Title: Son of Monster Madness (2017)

If I had to pick just one, I'd go with Don't Breathe. With a title like that, it seems almost like a spoof of all those don't movies.
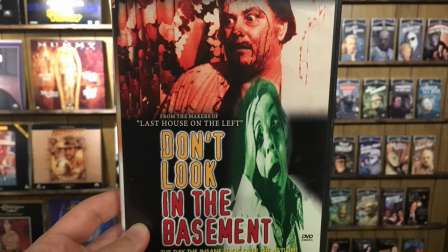(25:08)
Don't be afraid of the dark, don't go in the woods, don't go near the park, don't look in the basement, don't open the door, and this one, don't even breathe. But if anything, it's just a marketable title. When I watched this, it got me fired up.
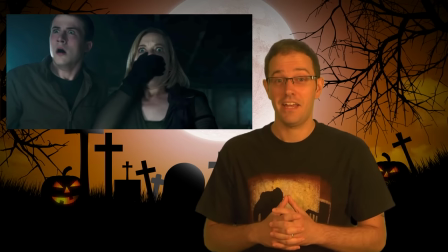(25:23)
After it was over, I was like, damn, horror is still alive. Now lots of people like to avoid that term, like no, this is a thriller.
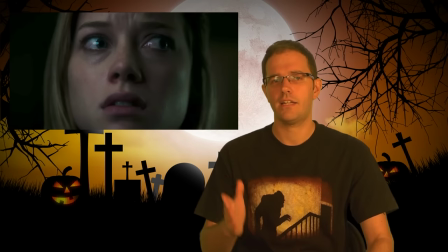(25:31)
But that's where the best horror movies reside, on that fine line where you're not sure exactly what genre it is.
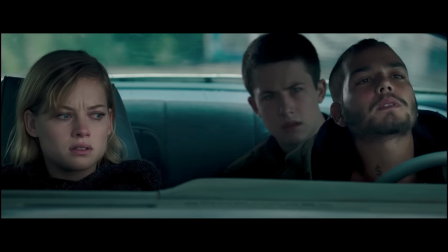(25:38)
The plot is simple, it's about a group of thieves who try to rob a blind man. They break into his house at night, only to find out this guy is one tough motherfucker and a war vet.
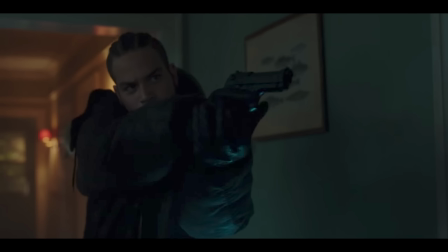(25:50)
Right off the bat, we're stuck with these unsympathetic characters. They're trying to rob somebody.
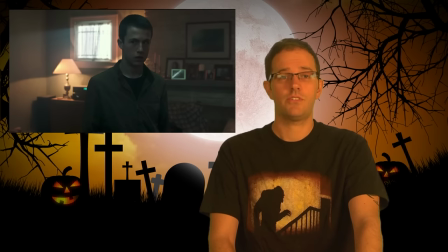(25:55)
There's no way we're gonna root for them. So at first, I'm just waiting to see them get killed, like in any horror movie.
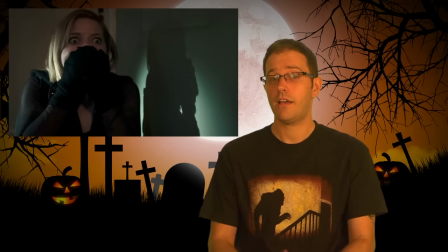(26:01)
I'm definitely taking the blind man side, but I'm not gonna spoil anything, so I'll just speak vaguely here.
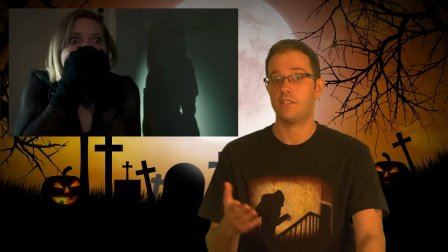(26:08)
As the film goes on, they realize there's more going on in this house than they thought, and there's no good person here.
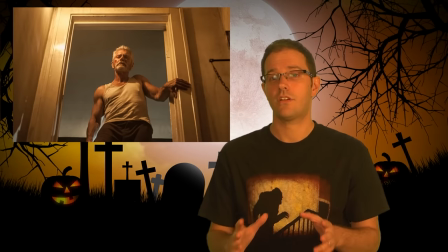(26:16)
Everybody's bad in some way, but each of them has a clear motive to why they're doing bad things,
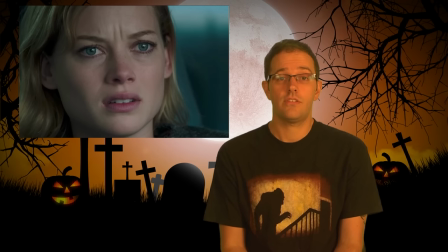(26:22)
and their motives are created out of past tragedies. You can tell exactly what each of them is trying to do and why they're trying to do it.
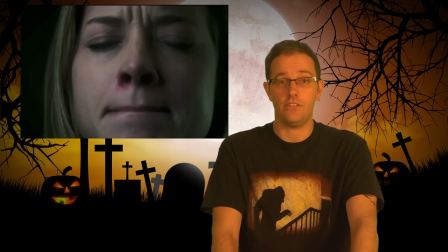(26:31)
After all the suffering, you just want to see it end. You stick it through to the nail-biting finish.
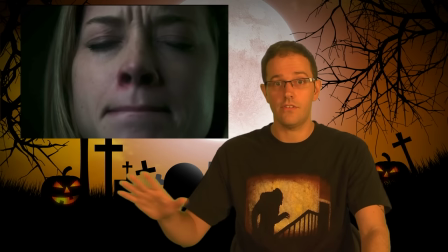(26:36)
You just want to see everybody be okay, and hope they learn their lessons. But something keeps happening to prolong the horror.
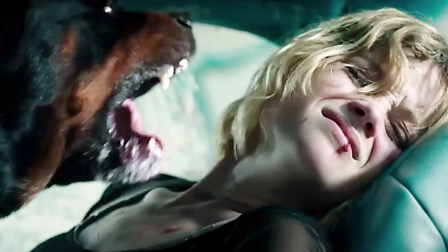(26:44)
Just one thing, there's a dog that comes after the thieves. So whenever the man is out of the picture, the dog is the problem.
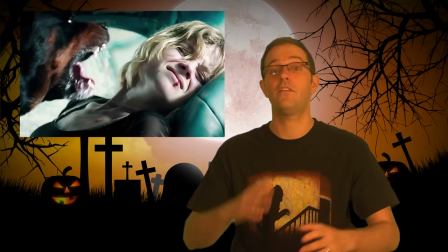(26:51)
But then as soon as the dog isn't there, the man comes back. And then the dog's back. It just creates this nerve-wracking experience.
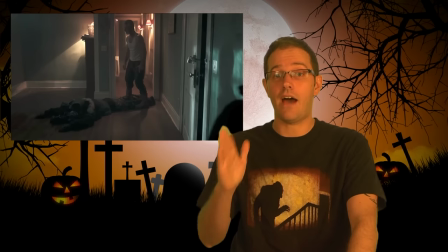(26:57)
For something that could be as simple as just get out of the house, they put enough barriers in the way to keep it going.
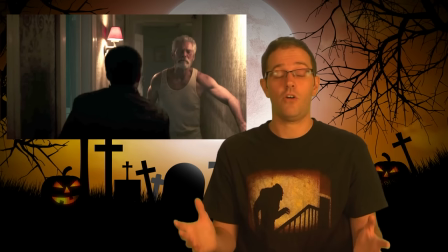(27:04)
The suspense is so great it becomes almost unbearable. It really put me on the edge of my seat.
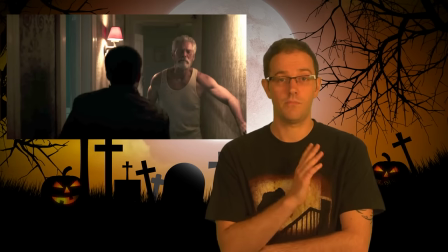(27:10)
The cinematography is amazing. There's lots of nice moving shots, but also a good eye for light and dark.
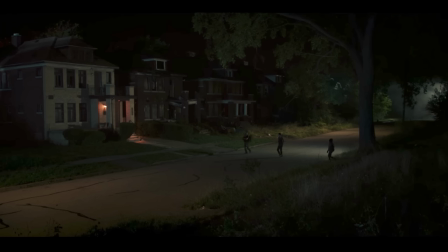(27:17)
The darkest scenes give us just the right amount of ambient light. It never looks like movie lighting. It just looks like what your natural eyes would see.
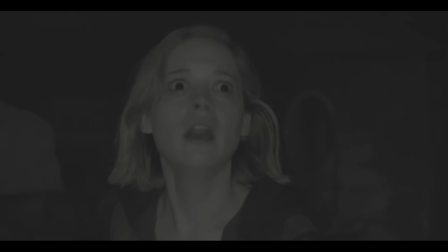(27:26)
There's also a scene that takes place in total darkness, but they allow us to see what's happening with a muted gray wash over it.
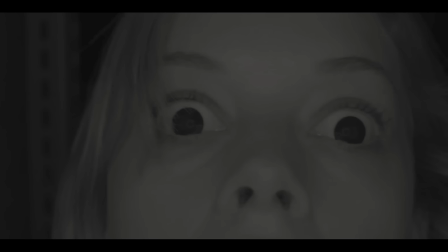(27:34)
You can see the actor's eyes dilated, and it's totally convincing that it's supposed to be dark. Other movies would just make everything look blue, you know, which never really made sense. This is the first time I've seen darkness done well. And of course the man is blind, so when everything goes dark, he has the upper hand. It reminds me of the movie Wait Until Dark from 1967 where a blind woman defends herself from criminals by breaking all the lights in her house just so that the criminals are just as blind as her. But of course with anybody who's accustomed to being blind, from what I've heard, you use the rest of your senses to your full advantage, which all become higher than average.
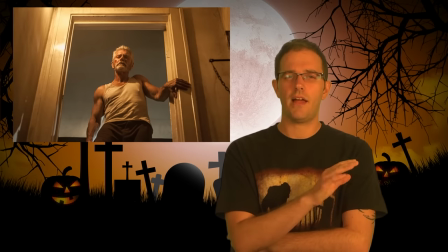(28:15)
Is there anything I didn't like about the movie? Well, there's a few plot details, which I won't go into, that make you question certain things.
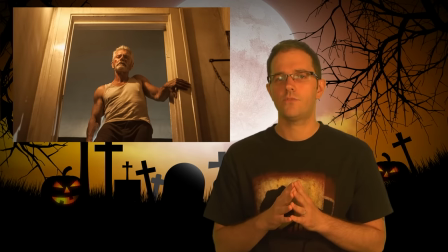(28:23)
So not everything is 100% perfect, and there is one specific moment that probably went too far.
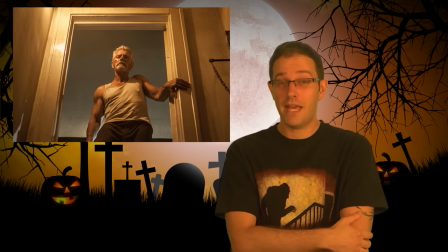(28:30)
If you saw it, you may know what I'm talking about. I think it's similar to the moment in Misery, when Paul finally gets the upper hand and takes the pages of the book and shoves it into Annie's mouth. Here, something else gets shoved into somebody's mouth, and it comes off as overly comical, or it's just a laugh-out-loud crowd-exciter, a relief in an otherwise bleak film.
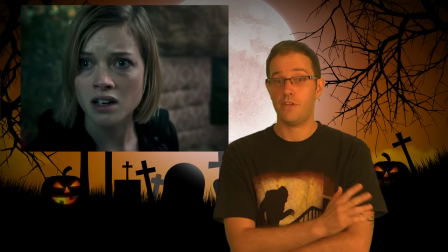(28:55)
Not much else to say, check it out, not perfect, but I think it's one of the best horror films I've seen in a while.
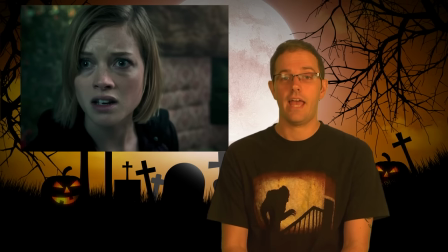(29:01)
There's lots of other good ones recently too, and hopefully there's a lot more good ones on the way.